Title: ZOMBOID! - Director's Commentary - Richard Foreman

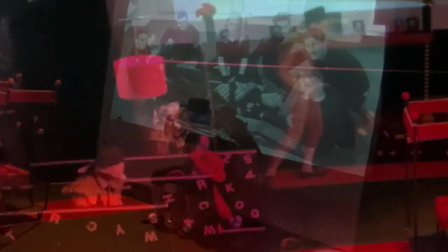[53:23]
On screen, George is supine and the family are gathered round.
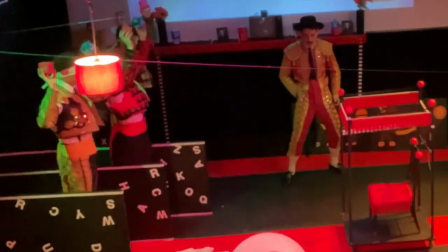[53:30]
This was a hint towards the Iraq War, a nod towards a soldier being killed.
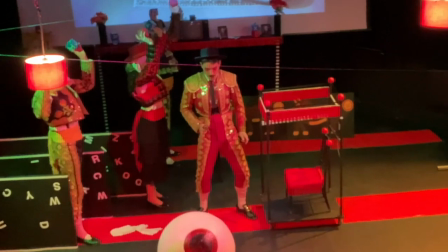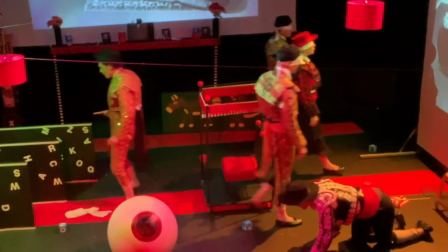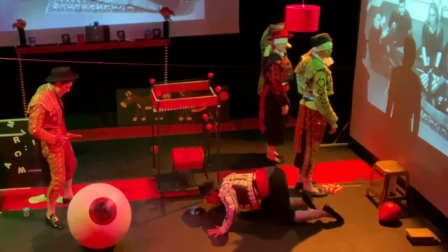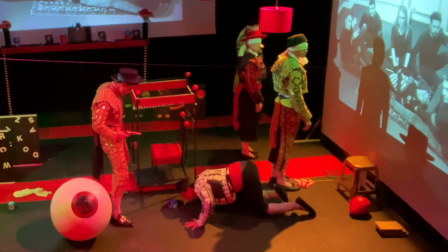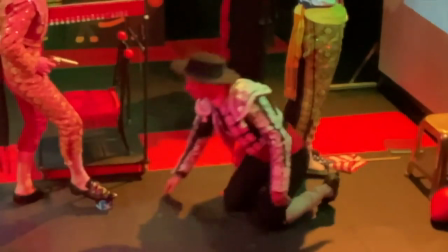[53:58] Expirez, expirez, expirez, expirez, expirez.
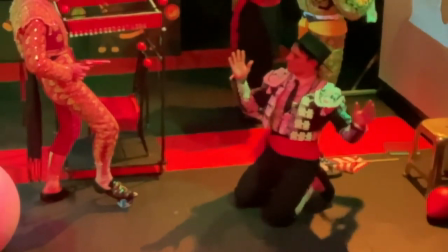[54:06]
Every object that's starting to appear now is
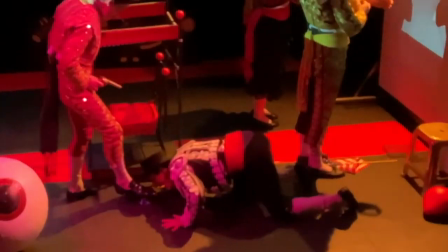[54:10]
a building block of knowledge for George's character
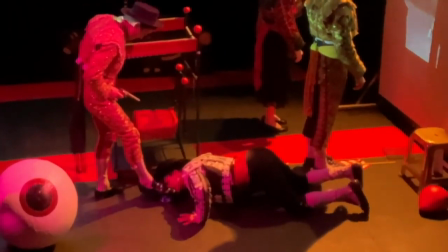[54:16]
to understand how he can escape the environment in which he finds himself and the environment which he doesn't like.
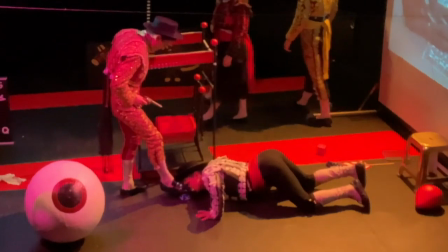[54:24]
So now more and more objects are introduced to try to help him make that escape,
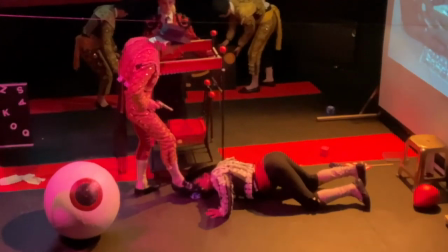[54:30]
and they're normally introduced by the mother or the two siblings, and the father is trying to put
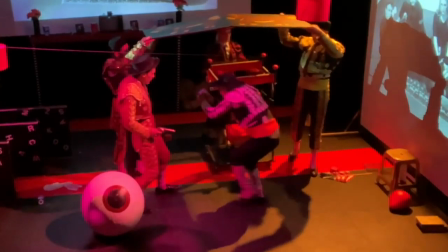[54:39]
stumbling blocks in George's way to trap him.
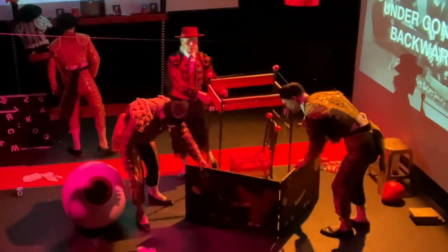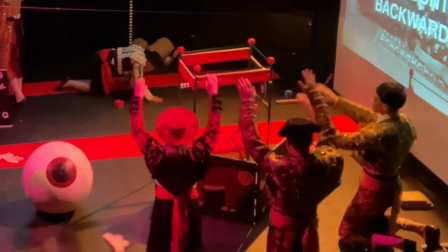[54:50]
So I think here the table's slightly turned narratively for me instinctively, in that I wanted the
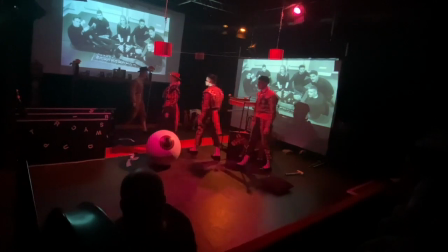[55:00]
mother and siblings to start to help the younger brother find a way out of this nightmarish situation without
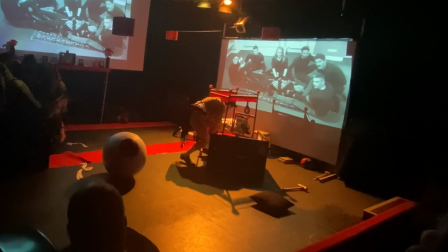[55:11]
getting the attention of the father and risking their own safety and livelihoods.
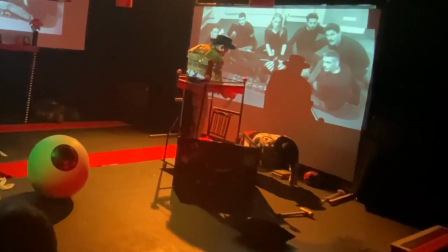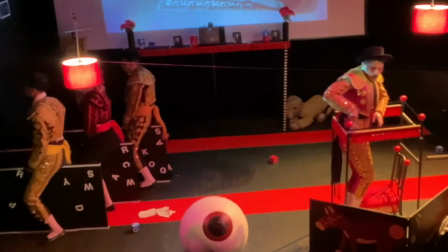[55:28]
The throne trolley here, the naughty step, has become a kind of private chamber for the father,
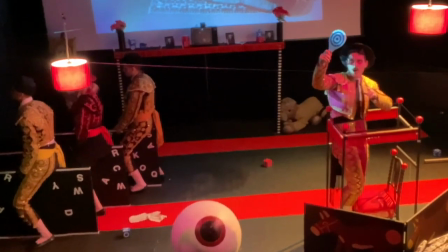[55:37]
who is
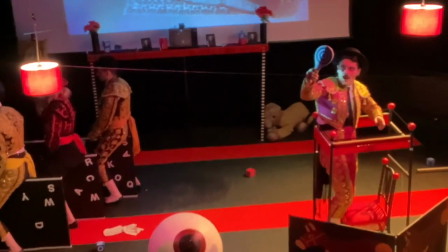[55:40]
berating the acquisition of knowledge of the children.
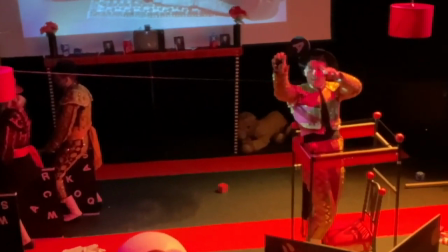[55:47]
He's mocking them, and it's almost a
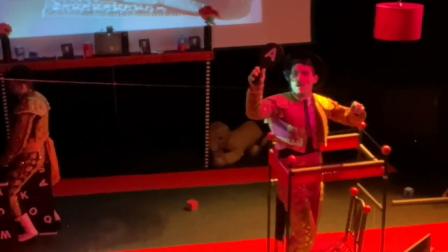[55:54]
transmutation even into the donkey.
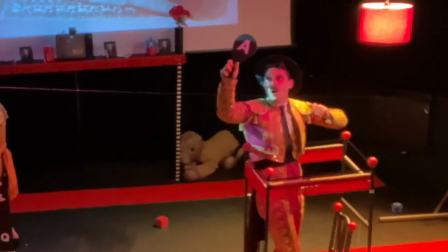[55:57]
So his voice, we worked in rehearsals on making him sound more and more like a hee-hawing donkey.
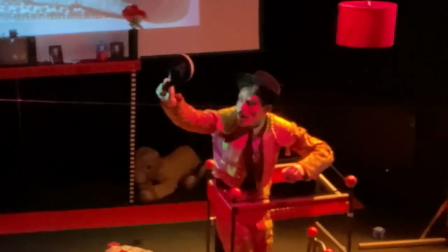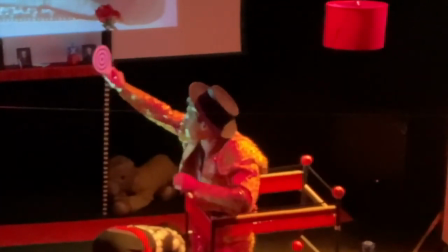[56:10]
So you can imagine this father going down to a shed or a cupboard or a room in the house and locking
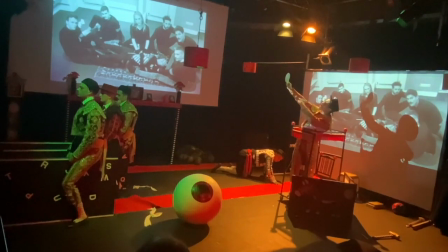[56:16]
himself away and getting at the fury he's feeling about his disobedient children,
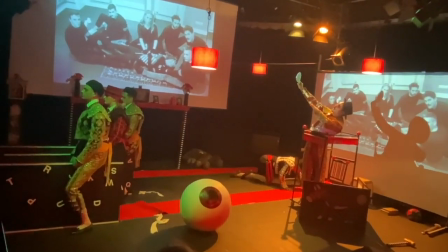[56:23]
learning knowledge and learning about the world and figuring out that there is an escape out of this environment in which they find themselves.
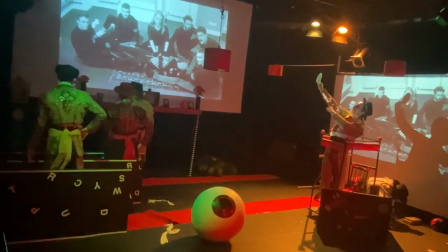[56:35] The sun is
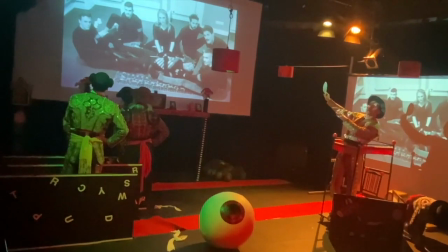[56:41] shining.
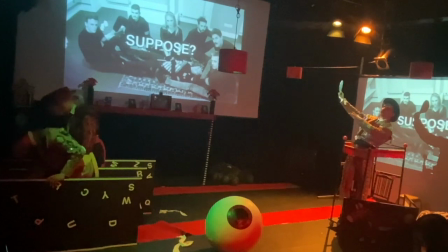[56:41]
George is trying to find his escape, crawling away without getting the attention of anybody in the room.
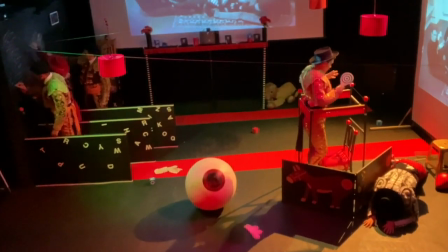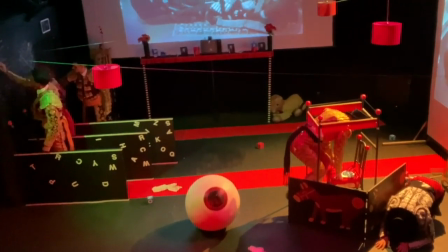[56:58]
And this is really where the denouement of the piece begins.
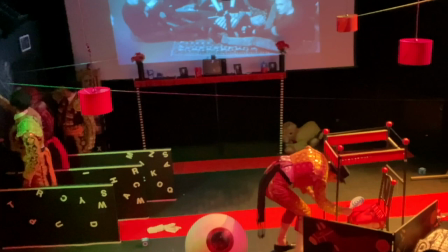[57:03] A lifetime is an accurate diagnosis.
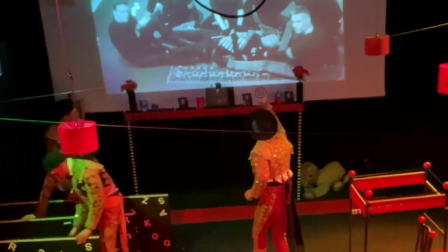[57:11]
1, 2, Where we realise that the father is targeting
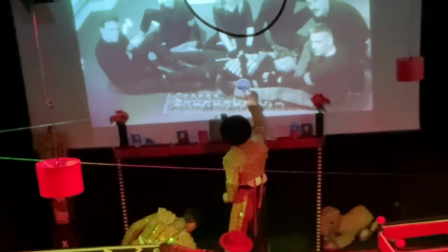[57:20]
his son.